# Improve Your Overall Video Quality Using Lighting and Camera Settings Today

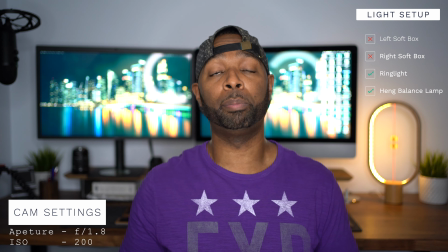4:05 This little light behind me here is a light that I received as a parting gift from the Museum of Modern Art when I left, and I love this thing.
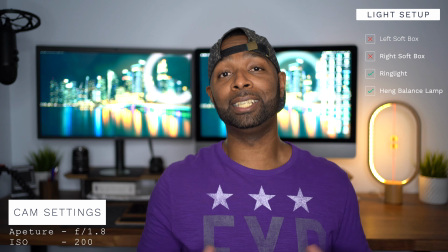4:13 It adds a nice little touch. By now, you should also see that the background is a little more blur, and if I get a little closer, you'll see it blur even more.
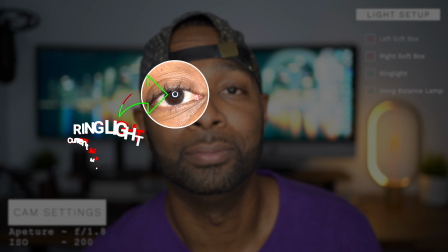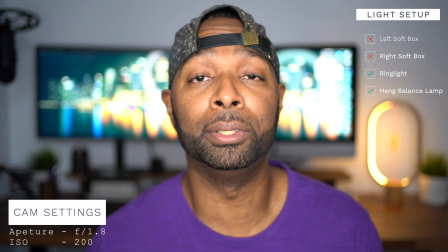4:30 So if you really wanted to get personal, you could get this close.
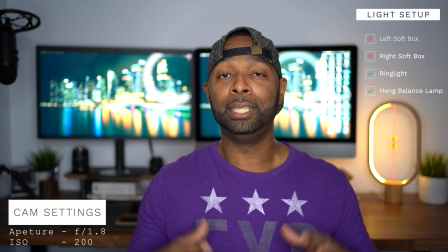4:33 Normally I record here, but let me just move on up a little bit to get a little more personal and maybe get more blur in the background with the depth of field, adjusting as I get closer to the camera and separate myself from the background. How is that?
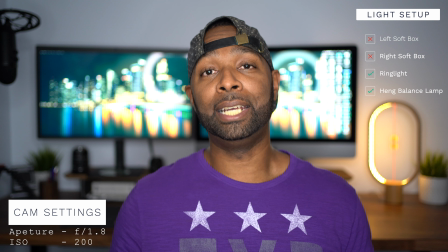4:49 Let me know if that makes any difference. Anyways, guys, that is the video. I hope you found some value in this video. I hope you learned something. anyone out there that's learning how to shoot their YouTube videos and is learning about lighting, I'm hoping that this is a video that can help you. If you guys want me to go over all the equipment that I'm using in this video, I can. I didn't want to make this video too long, but leave in the comment section any remarks that you may have with regards to wanting me to record a follow-up video, and I will do that. I will go over all the lighting that I use, the brands and what they cost, etc. Anyways, guys, that is the video. I hope you have fun. I hope you enjoyed it. Please subscribe to the channel if you are new. If you are not new, please hit the notification bell if you haven't done so already. And I'll see you guys in the next video. Peace.